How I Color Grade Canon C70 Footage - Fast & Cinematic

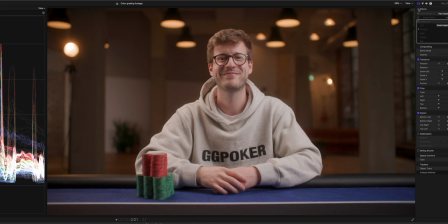8:18 Let's see the before and after.
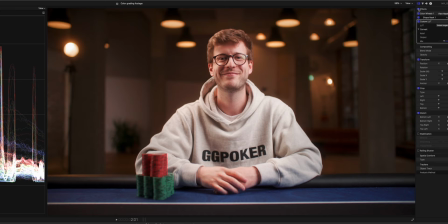8:19 We have a rather bland looking image, and now we go to having nice contrast, nice exposure levels, and we also adjusted the colors a little bit. For me personally, the whole image leans a bit too much towards the magenta side.
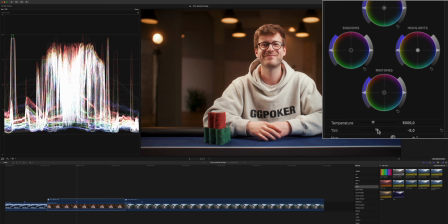8:31 One easy way to fix this is by adding more color wheels and sliding our tint just ever so slightly to the left, more into the green space. -5 is too much, -2, -3 is probably where we want to have it.
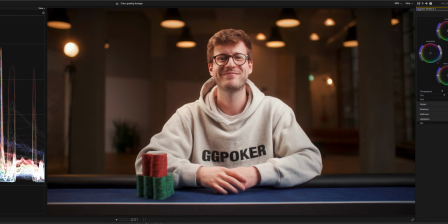8:47 Looking at the before and after, subtle, but it definitely did the trick.
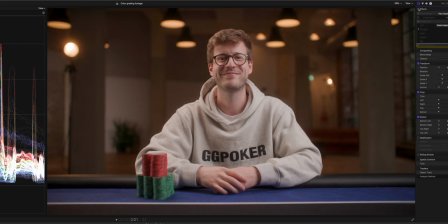8:52 So now looking at the before and after, we went from a rather boring, bland looking image to a really nice looking image. Last but not least, let's take one more clip from my upcoming short film documentary Cutting Edge. And the trailer is already up on the channel and you can watch it right here, and I will release the full version in 2 weeks. And for this color grade, I went a little bit more on the cinematic filmic look.
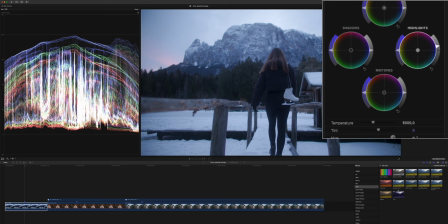9:12 So let's see how we achieved this. As you can see, we already applied our conversion LUT, and the only thing we need to do is we need to level up our exposure. The next thing we do, as always, is apply one of our custom LUTs. And the one that I chose for this one is brown sugar.
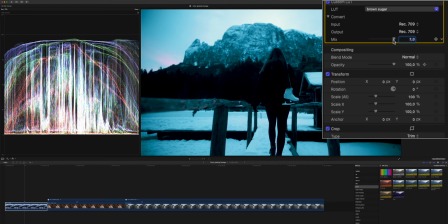9:28 And now, as you can see, it turns the entire image way too teal, and this is not what we want to do.
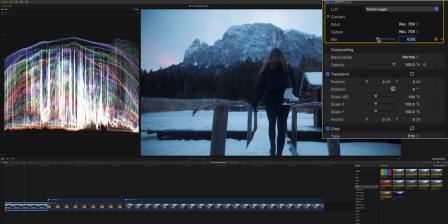9:34 So first of all, we're going to just dial it back a bit, just orientate ourselves on the contrast levels. And the next thing we do is we push a lot more orange into the midtones. So here,
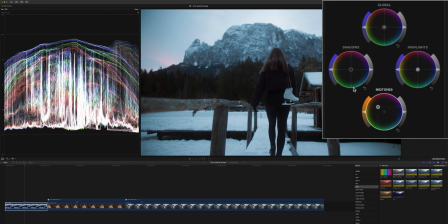9:49 let's add another color wheel and just push it in. And we go with a lot of saturation here. And we also go a tiny bit on the green side because I feel like this also emphasizes the film look a little bit more.
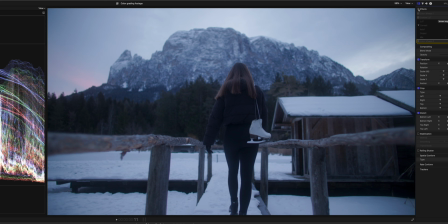10:07 So now looking at the before and after,
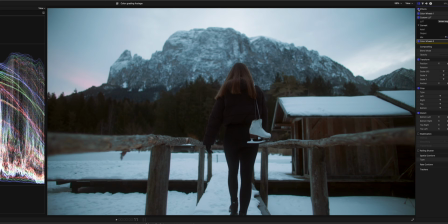10:09 we went from a really video looking image to a way more filmic cinematic looking image by just emphasizing the brown tones. And this is what the brown sugar LUT does. And also pushing a bit of green and orange into our midtones. This already looks pretty good to me, but there's one more thing that I want to apply because the entire scene plays in her past. So I wanted to add some film grain and really emphasize this old color organic film look.
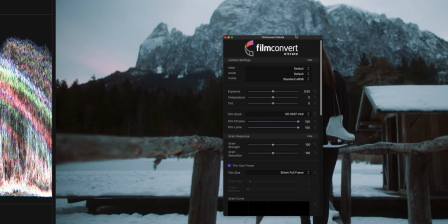10:36 And the way that I do this is with a plugin called Film Convert Nitrate. So let's apply it right here and then we can open our controls.
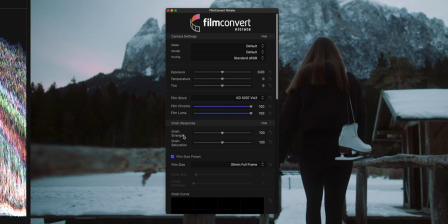10:44 And now we have a huge variety of different kind of film stocks to choose from, and also add some grain strength, grain saturation, etc., etc. If I remember correctly, I used the 35 millimeter full frame grain set,
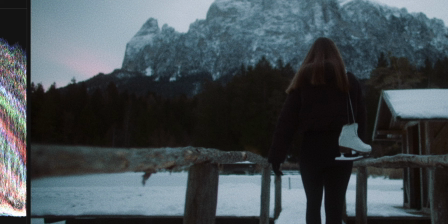10:59 and the smaller you go, the more grain you will add to your image, but this is a little bit too much for my taste,
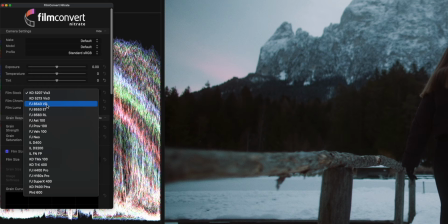11:06 so let's go with the 35 millimeter full frame. I think the film stock preset that I went with is the FJ8543VD.
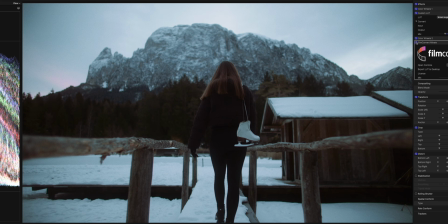11:15 Yep, that looks about right. Now we can already look at the before and after. So we added a bit of the desaturation from that film stock, and we also added grain to emphasize our whole old image look a little bit more.
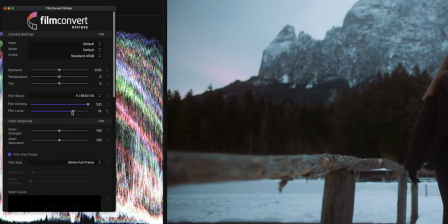11:30 Overall, I think that the plugin added too much contrast, so we can dial this back by just decreasing the film luma. As you can see here, this is basically just adding contrast, which we don't want to have because we already did this with our color correction. So we just decrease it all the way to zero. Maybe for this shot, we can also go with a bit more grain strength to around 130, and that's pretty much fine. The grain will probably fall victim to YouTube compression, so we won't really see this in the final edit, at least not on YouTube.
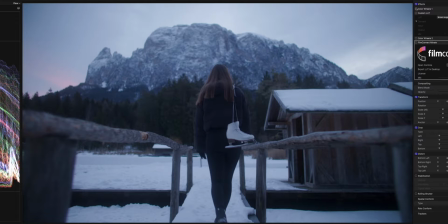11:59 So you can go a bit overboard with this. Just a quick recap.
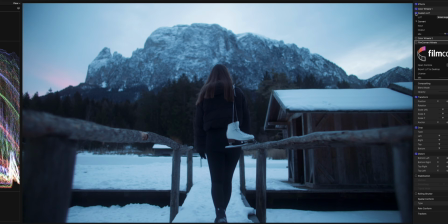12:03 We applied our conversion LUT, then we added a bit of exposure, added brown sugar, one of our custom LUTs, then we push a lot of orange and green into our midtones, and then we added some film grain with the film stock preset,
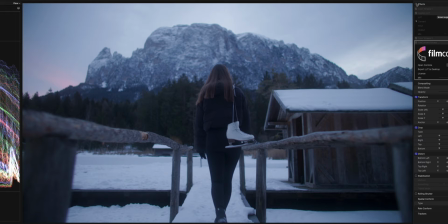12:18 and that's pretty much it. That was quick and easy to get from a video looking image to a really filmic cinematic looking image.